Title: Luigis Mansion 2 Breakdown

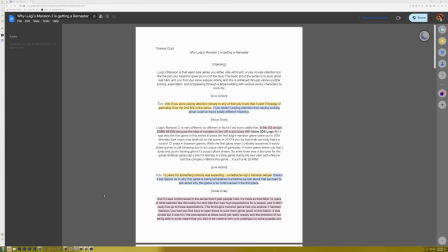[0:00]
Welcome to the breakdown of the Luigi's Mansion 2 video. So it all starts with the writing, and this is what a script looks like.
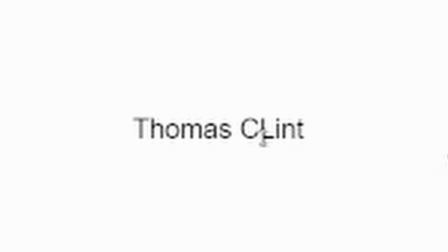[0:05]
I put my name at the top. That's not how you spell my last name. I don't know why I didn't finish it.
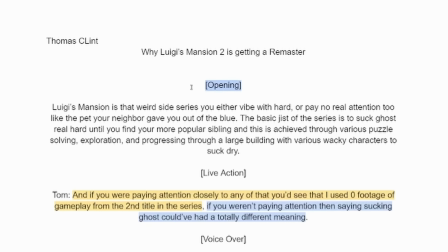[0:10]
Give it a title, and then I always start with like opening. Opening for me is different from the rest of the video because it is the hook. It's what gets people to continue watching, you know? So I have to really explain the concept of the video or have a little bit of an explanation of what I'm talking about.
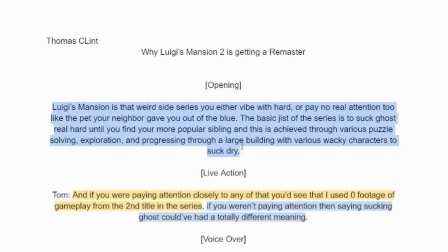[0:27]
And here I just give an introduction to what Luigi's Mansion is, you know, because we're talking about Luigi's Mansion. The first thing that people should see is Luigi's Mansion. And then I go into all my goofs and gaffs.
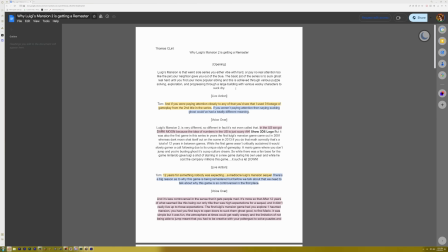[0:37]
For this video, I really wanted to try and stick with more of a comedic element. Within my writing, I would say stuff like, yeah, you're gonna suck the ghost dry and stuff like that, and then pull attention to it.
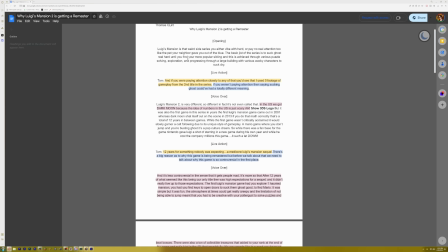[0:49]
And that would be the running joke throughout the entire video. And essentially, this is what a script looks like.
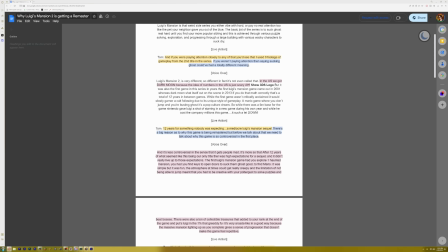[0:53]
I have my live action segments, I have my voiceover segments, and it's always in the middle because I feel like that is the most easiest to read when it comes to voiceovers, and it's the most easiest to kind of organize when it comes to separating my live action segments and my voiceover segments.
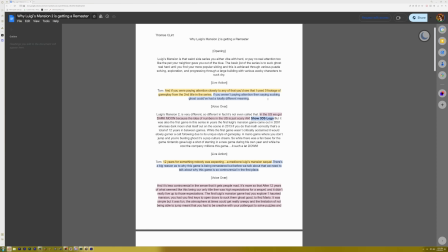[1:08]
Sometimes I'll put something in bold. That just means that's what I need to show in that moment. It's like action.
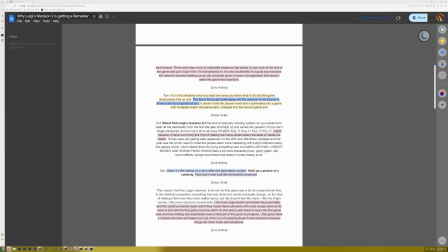[1:14]
Stuff like this is very helpful because I know in the editing room when I want to show something or I know I'm going to want to do something, putting it in bold really emphasizes that, and I read it and then I know.
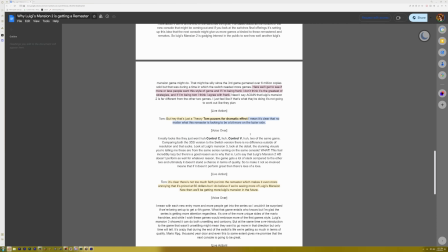[1:24]
So like right here I had a bit where I just go, huh, but you know, if I just wrote ha, I might not know what I was talking about.
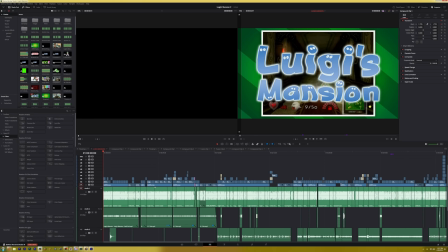[1:31]
So if we go into the edit and we go over to that part in the video, we see that I did that.
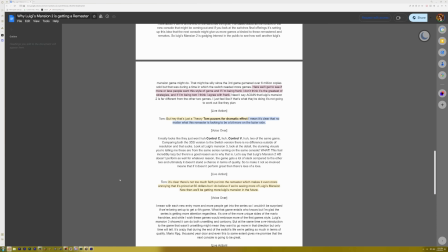[1:36]
And it's better to have this in writing than in the voiceover itself, because if I give notes to myself in the voiceover, I'm less likely to see it.
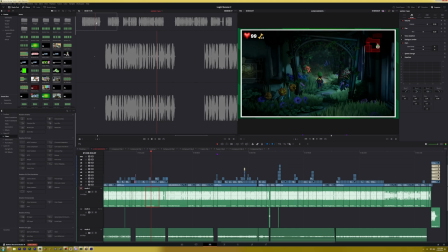[1:43]
Recording the voiceovers, I try to take out any bloopers or any misreading of lines, or if I feel like I need to do it better, you know, it just makes it easier when it comes to editing. I don't have to think too much. I don't have to listen back. I can just take the ins and the out point and just put it into the timeline without really having to think.
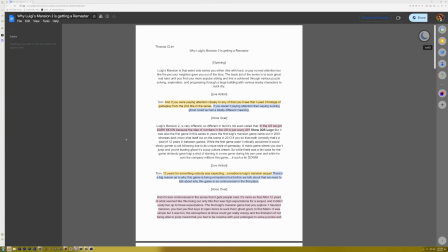[2:00]
You might also notice the script is color-coded. Well, this coincides with two things, one filming and one reshooting.
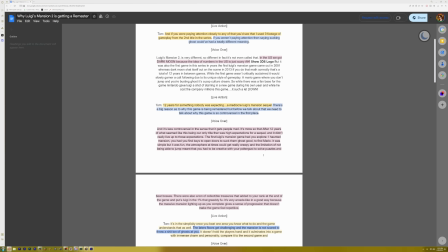[2:06]
Anything in pink in the voiceover is stuff that I re-recorded because I didn't like my performance when I went back and listened to it, or maybe I added in a new joke. This part had some new elements put to it than before. That's the beauty of doing something scripted. If I feel like something can be added later on, I have the ability to do that.
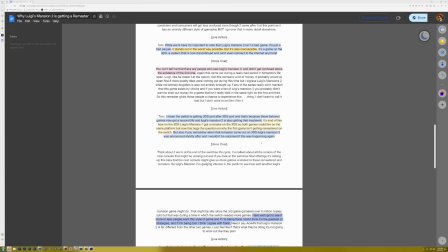[2:21]
Whereas if I did that unscripted, all in one take, had to edit it down that way, there'd be less room for additions.
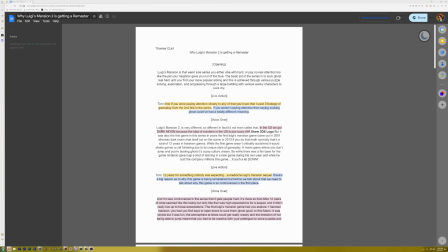[2:27]
But yeah, after I'm done with the voiceover, it's time for recording the live actions, and this is the fun part.
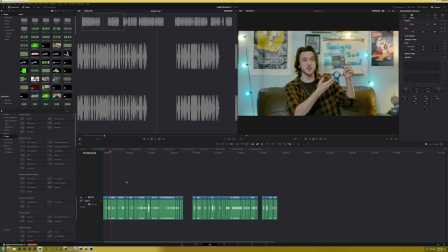[2:32]
I have a lot of fun filming these live action parts, and as you can see, we have multiple files here. Anything that was in yellow on the script is our main A-roll. I call this the A-roll, I call this the main shot. This is the talking head that I mainly use.
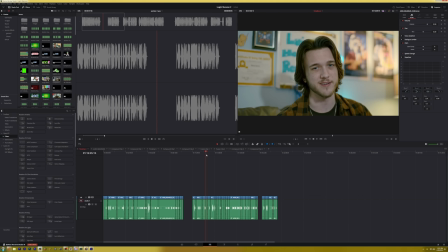[2:44]
Just me on the couch with my funny little background talking to the camera. The blue is always a different angle, and I only do 2 angles. At one point I was doing 3, but that became a little cumbersome and became a lot harder to film. So I just stick it to 2 because I can always jump back and forth between the 2 when I need to. The only reason for me doing this is to just break up the monotony a little bit.
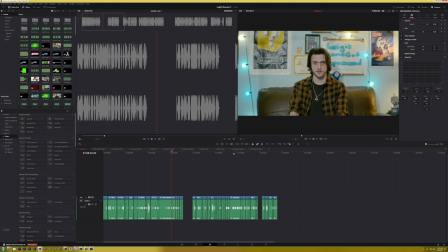[3:04]
Saying a very long line in one take, in one shot, can get really boring.
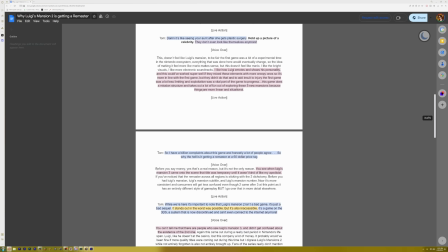[3:08]
So I highlight these sections in the script, but as you notice, there are some that are maybe purple.
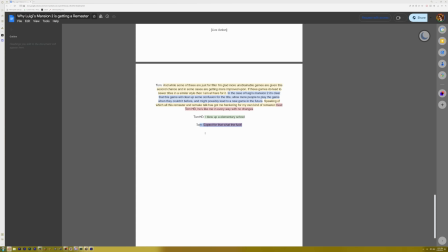[3:13]
Maybe there's one that's red. These are just different elements.
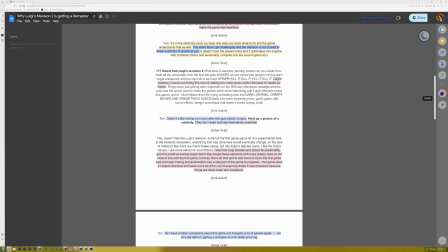[3:16]
Red are a completely new shot that don't really play off of other shots, whereas purple might be a little bit of like a B-roll, or maybe an insert.
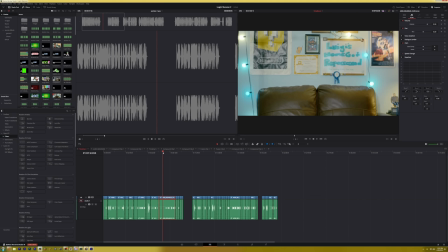[3:23]
So that purple was my beautiful Aunt Hecox on the phone over here. Now, filming live action doesn't look like this normally.
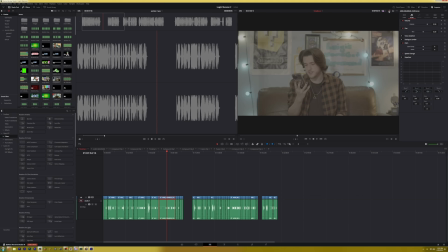[3:30]
If we take off my little effects, it looks like that. I'm a big color grader.
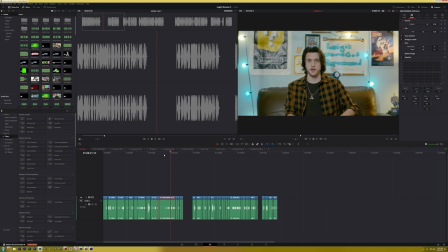[3:35]
I film on a very budget cinema camera because I like quality. So that often means coming in and doing some color grading, and this actually isn't the final color grade.
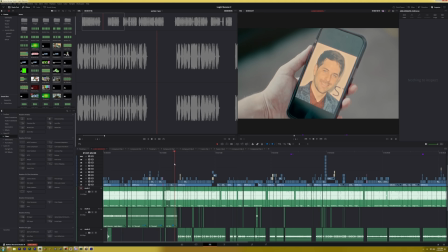[3:43]
In the midst of working on this video, DaVinci Resolve came out with an update.
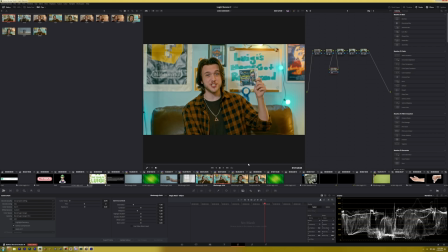[3:48]
That update meant more color grading tools, and so I was able to make these shots a lot more vibrant and just pop more. Now, if I would have filmed this during the day, probably would have looked a lot better, but I did not have the time to film this during the day.
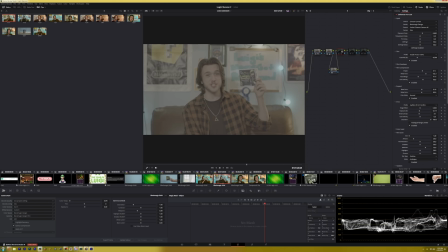[3:59]
So I tried my best, and if we take off the elements, you can see kind of what's happening here as we go along.
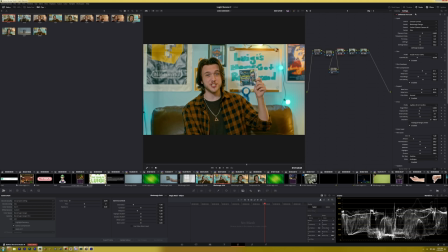[4:05]
I use a plugin called Dehancer, and it's just basically like a film emulation plugin.
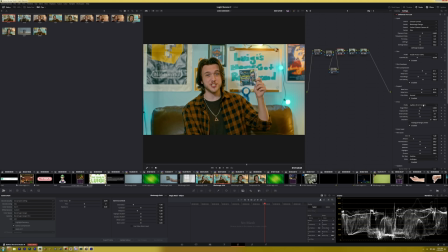[4:09]
I can select different types of film profiles and like prints, and I can add noise if I want to, but it's mainly just a way to get like a really nice looking quick grade and have all these like settings that I can use. However, there have been times where I did color grade from scratch, and there's a lot of moments where it looked really good in my opinion.
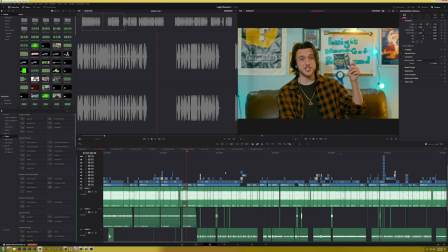[4:25]
So then we have all of our elements, it's time to put it together, and editing is really like a fun part of this.
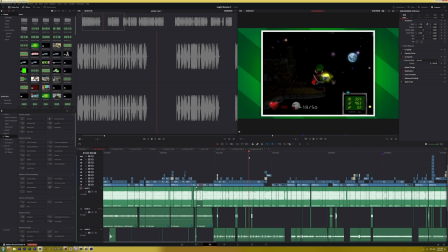[4:30]
It's where I insert all my gameplay footage, do all the little funny edits, and really this is the time where I go in and I label what's going to be my B-roll.
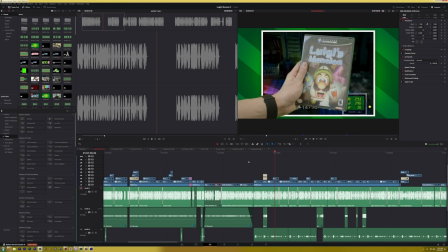[4:39]
B-roll is anything that I have to film that goes over these voiceover sections and maybe something that I'm not talking about.
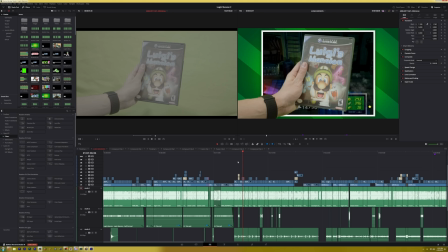[4:45]
It can be silent. It's just me holding up a game case in front of a green screen, or maybe I'm holding up a case in front of my blue wall.
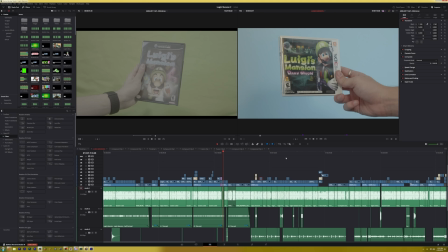[4:53]
There's nothing that really determines what goes on like green screen or what goes in like real life. It just all depends on like the feeling I have about it.
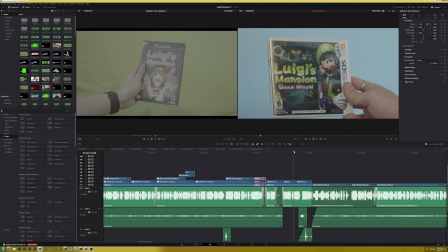[5:00]
And sometimes on a whim, I come up with a joke that I can do within B-roll, like me throwing the game out the window, but it bounces back.
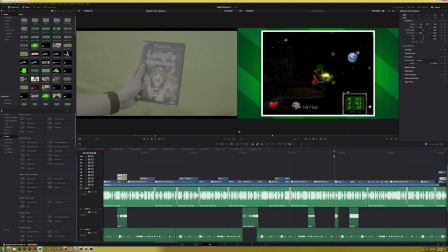[5:06]
Sometimes a joke within editing doesn't have to be visual, it can be auditory. Like right here, I wanted to put emphasis on the moon exploding because it's just absurd.
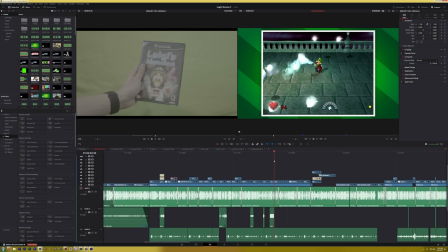[5:14]
So I added the pop here and the explosion to go along with the gameplay, and I thought it was pretty funny.
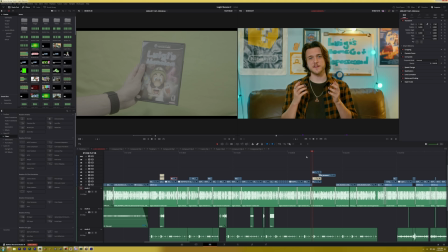[5:19]
Sometimes if I really want to get a point across, I'll enhance it, and this is where this idea of masking myself out and putting words behind me came from. It adds a visual element that really just keeps you engaged and keeps you watching and really thinks about the point that I'm trying to make.
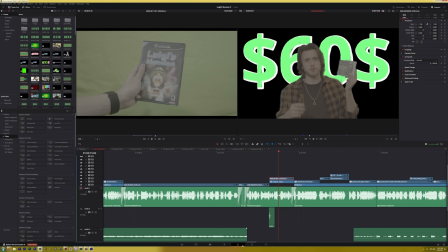[5:33]
The way that this effect is done is actually thanks to the beta version of DaVinci Resolve. If we go into our color tab, we have something called the magic mask, and this allows me to,
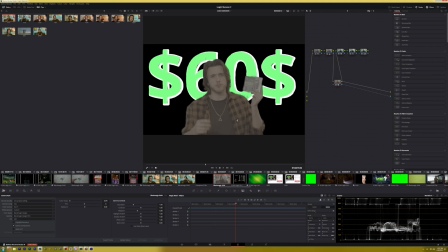[5:42]
paint myself out, and it does it in a really fast and really accurate way. The only other way you could have done this before is with After Effects' Roto Brush, and that could have always been a pain. While this one's not perfect, it gets the job done, and it does it well enough for me to continue using it in the future.
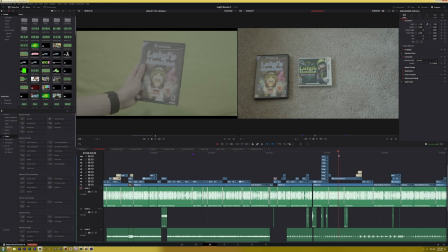[5:59]
Sometimes you have to hodgepodge an effect together, and that's what happened here with this B-roll. You might see it's just one clip, but if I open this up, there's a lot going on in it.
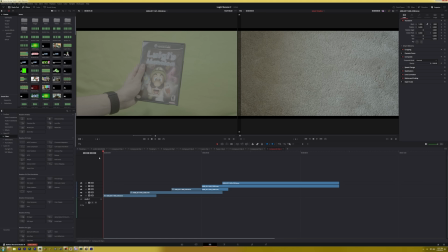[6:10]
I had to speed up the footage, as you can clearly see, in order to get the timing of this right. I wish I didn't have to do this, but, I was a little awkward with putting these games onto the screen. As you can see, there's a big warp within the rug because I had to push this game out of the way. If we look at this right here,
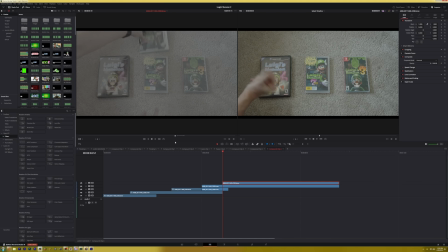[6:25]
pushing the game out of the way, so it makes the rug a little bit more like misshapen, but I think the effects still worked. And also, this is a good time to bring up that sometimes I have to make little props for B-roll. It's always specifically B-roll. There's times where I have props in like my talking heads, as I call it, but a lot of the time the B-roll is where a lot of these props come from,
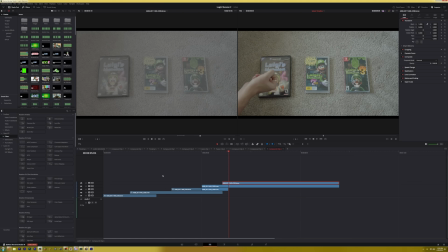[6:45]
whether that's a game case that doesn't exist or that I don't have yet, to even something as simple as just like a visual representation of what I'm talking about.
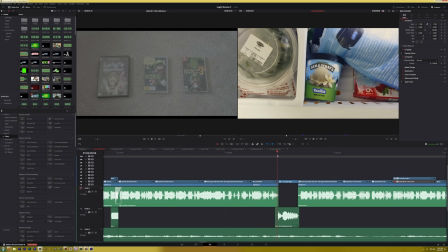[6:53]
Sometimes even the simplest of shots become a VFX shot, and that could be annoying. Like here, I had to track Mario's face onto the vanilla ice cream. Originally, I was going to print out a paper version of Mario and put him on the vanilla ice cream. Sometimes when I have something planned out and it's a little bit more elaborate, even when it's simple, it kind of is a slog to get through.
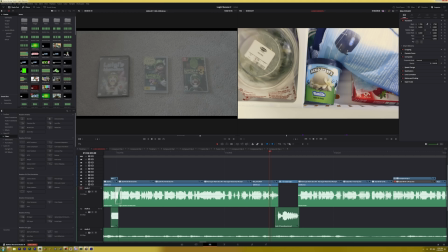[7:11]
I try to avoid making things feel like they're hard or annoying when making videos, because if I keep doing those things, making videos start to become unenjoyable.
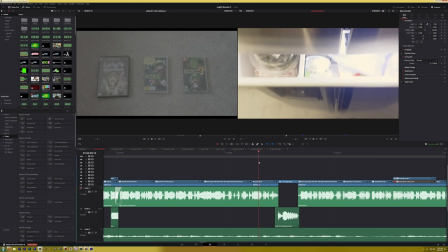[7:19]
So sometimes I save a problem for later, and that's what happened here. I could have just kept it where it's just the vanilla ice cream, but I don't know, I was talking about Mario here.
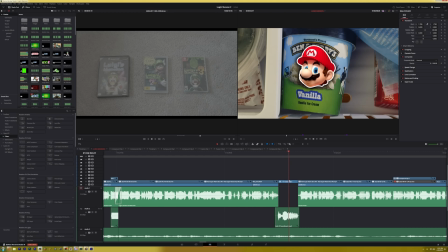[7:27]
Mario reflects the taste of vanilla ice cream. So it made sense to kind of visualize that in just a little bit way and give us some breathing room with the joke of him going, "Hello!" I thought it would have disrupted the pacing, but I think it's a fine inclusion. Now, I want to break down one of my favorite jokes, the appendicitis joke.
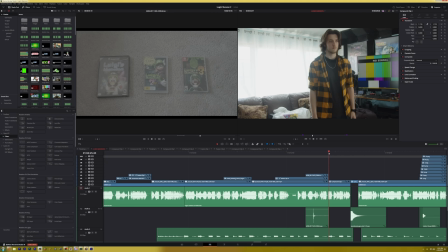[7:43]
So what made this joke one that I was especially proud of is all the elements came together in such a perfect way. Filming, the editing, the writing, just all of it. Because I always had the idea that I would get shot as a subversion of expectations, but I think what makes this joke work a lot more is the snappiness of it.
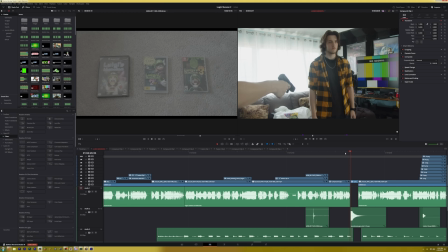[8:00]
Because there's actually a jump cut here. If I go frame by frame, when I'm shot, I'm already mid-motion.
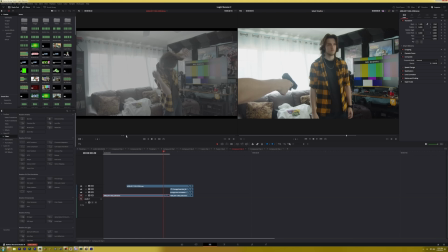[8:06]
It's just to add a bit of punchiness to it and make it look goofy. Because before, when I started it where I was moving, he shoots me and you see the start of the motion.
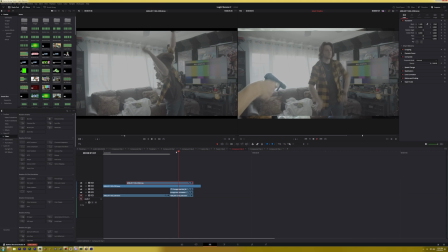[8:15]
It's not as impactful.